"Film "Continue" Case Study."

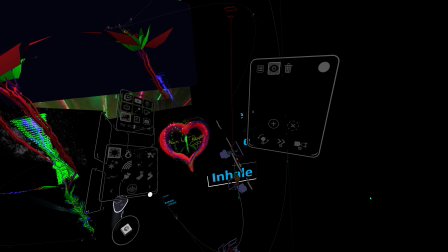[4:16]
You can see my hand showing up in there. But so what we do is we start with an establishing shot that is black. And what I wanted to do is I always sign my
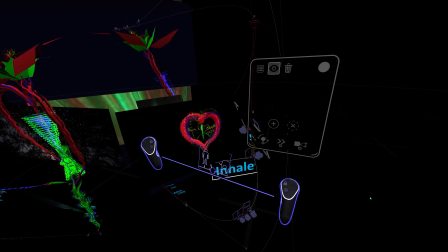[4:29]
videos when I do them so that people know that it's my work.
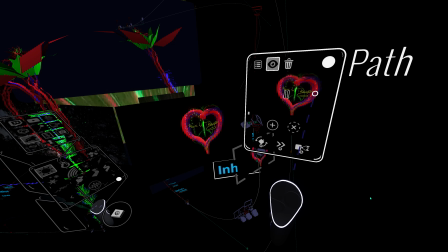[4:33]
And what I wanted to do is start with black, and I wanted to introduce my logo quickly in there. And this video is designed for a single take shot that goes through the whole thing.
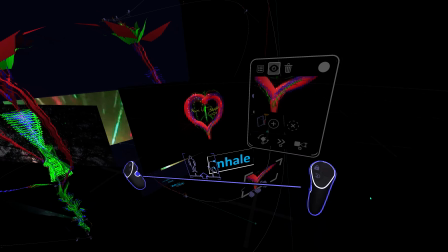[4:47]
And so what that did is it allowed me to zero in on this image of my logo,
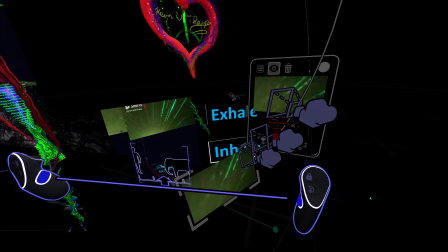[4:53]
and then as it faded down,
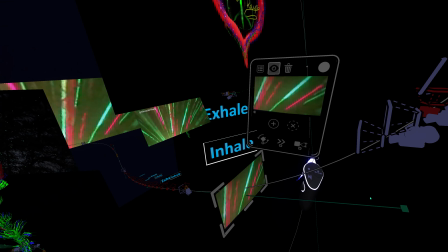[4:56]
it establishes this visual from the lasers, and it slides down into there.
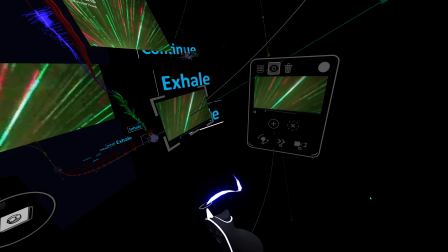[5:03]
So that's the introduction. Now, as the introduction is going on,
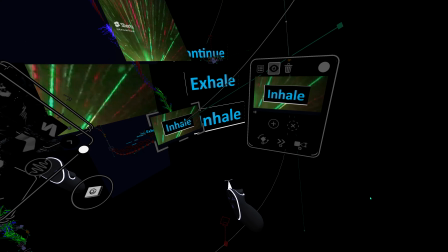[5:07]
I use 4 different soundtracks in this, and I fade between them.
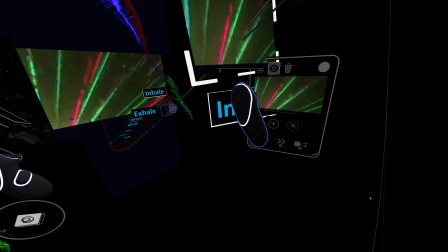[5:14]
And what you see here is as it's making its way down, um,
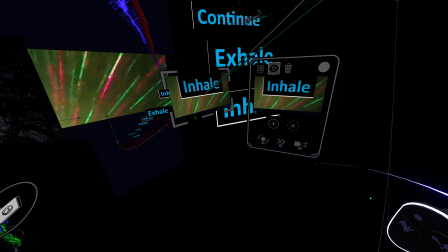[5:19]
I'm trying to establish the deep breathing base for this.
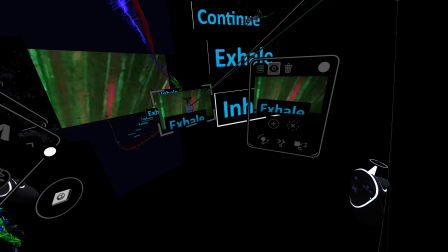[5:24]
So I have inhale, exhale.
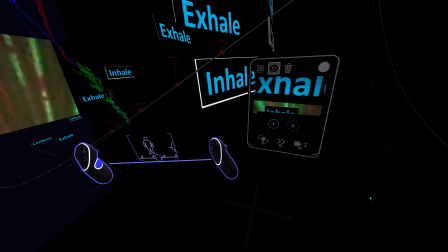[5:27]
And what I do is I use the combination, you'll see zoom in, zoom out.
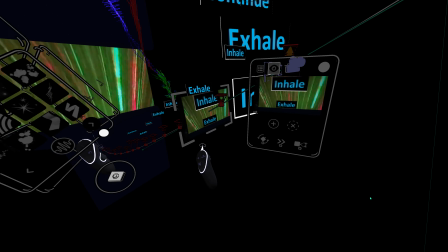[5:34]
Uh, so as the camera is moving, it's zooming in and out to simulate
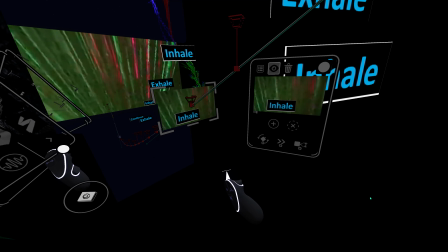[5:41]
visually the act of inhaling and exhaling to get the person into uh,
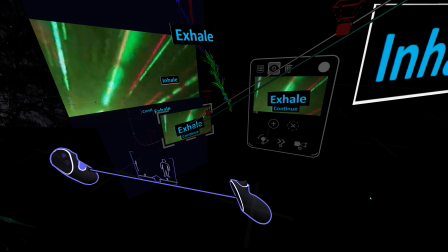[5:49]
the the scene, inhaling and exhaling, and then it comes to this continue.
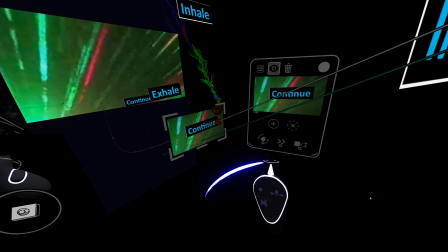[5:56]
So rather than have the inhale exhale through the entire video,
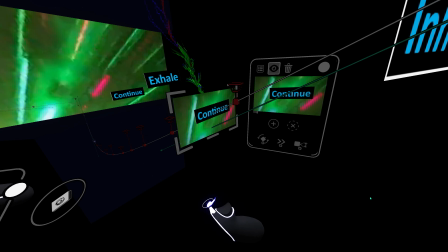[6:01]
I chose to use this continue so that we could move on,
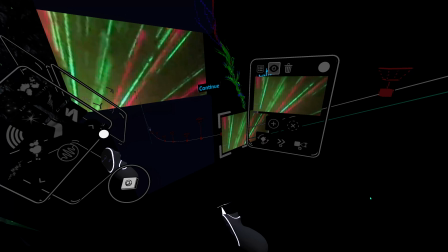[6:06]
but it gives the idea that you're supposed to continue with this breathing.
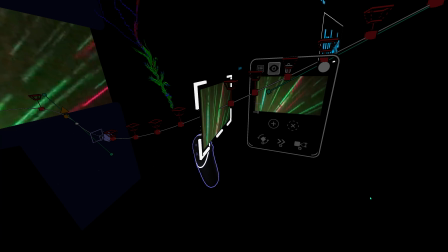[6:12]
So as this makes its way through, you'll notice that the inhaling and exhaling is continued
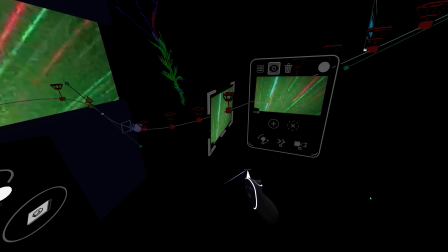[6:21]
visually, although very subtly,
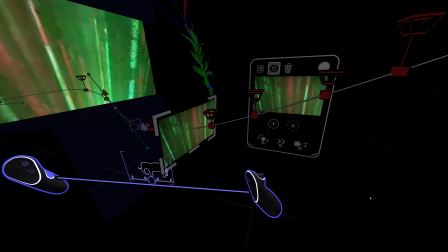[6:24]
with the zooming in and out of the camera through this stage here.
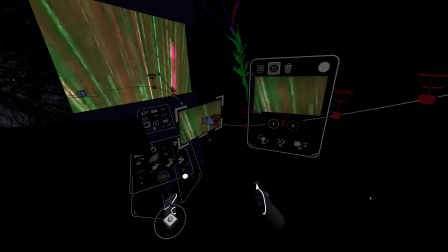[6:31]
So this really is establishing the process of setting up the breathing.
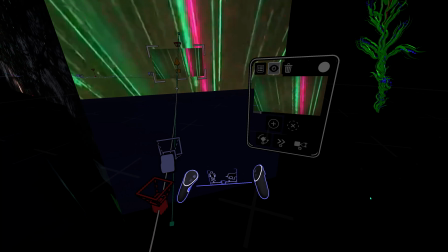[6:39]
And now when we come into here, we start introducing the elements that were created
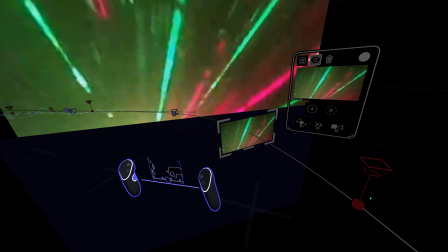[6:47]
using some of the strokes in OpenBrush. So everything up to this point that has been used has been an imported object,
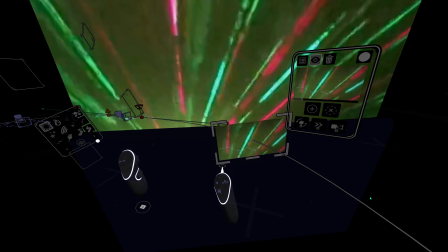[6:55]
whether video object or image. But now we start using some of the strokes that are available
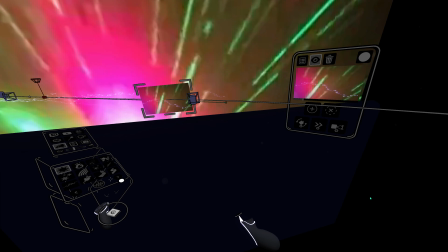[7:05]
inside of OpenBrush to, it becomes a guide at this point.
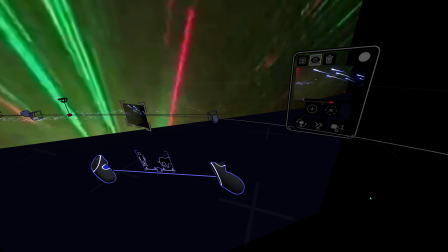[7:10]
So it starts this process of having you see something that's a little bit different, a little bit unfamiliar,
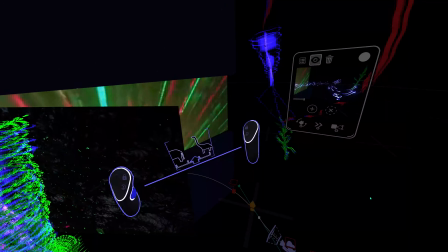[7:20]
interesting, and what it does is it becomes a path to a
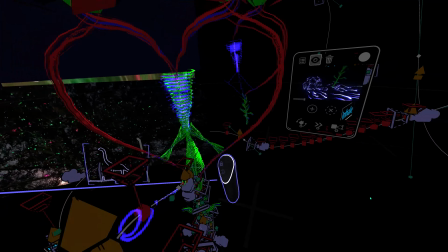[7:25]
transition to the next stage of this.
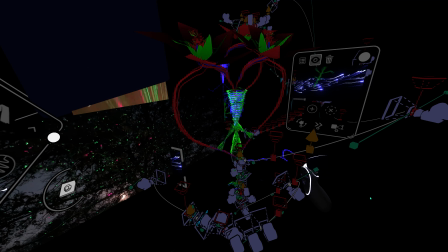[7:30]
So this has been a relatively long period when you've been here,
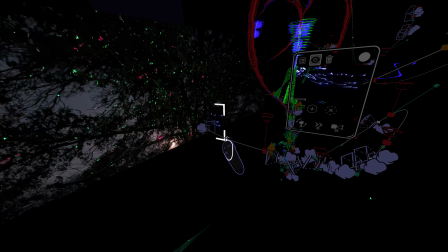[7:34]
and what you'll notice here is that as the camera
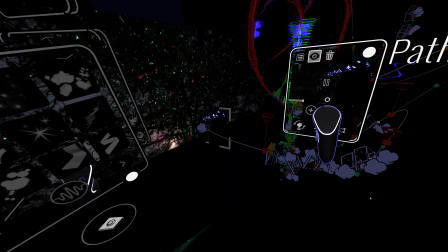[7:40]
comes to the point where it's going through this video, you'll notice that it suddenly walks right through that.
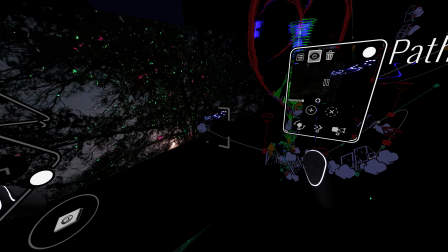[7:48]
So let me share that again. So we're focused on these little squigglies, but then they come through this image, and this image would have been a video.
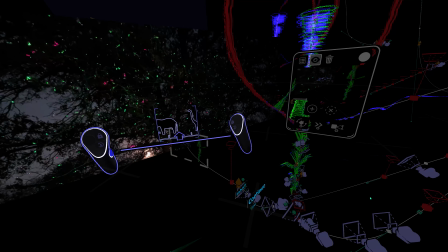[7:55]
So there would have been all these lights just doing a gentle dance through the trees.
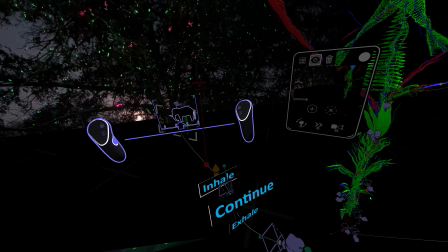[8:03]
You'd have no idea what that was if I hadn't told you,
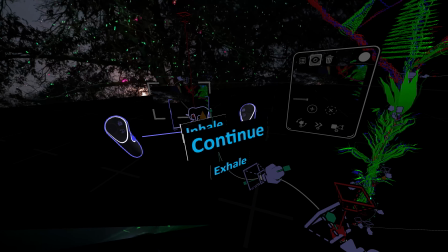[8:06]
but that becomes time to remind the user that we are focused on our breathing here,
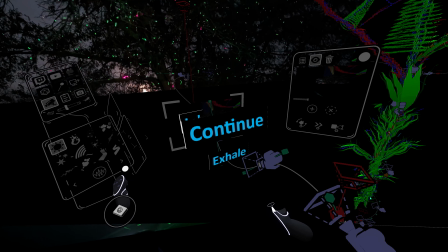[8:13]
because it's easy to forget that. And so I tell them once again to inhale, exhale, and the theme of the film is continue.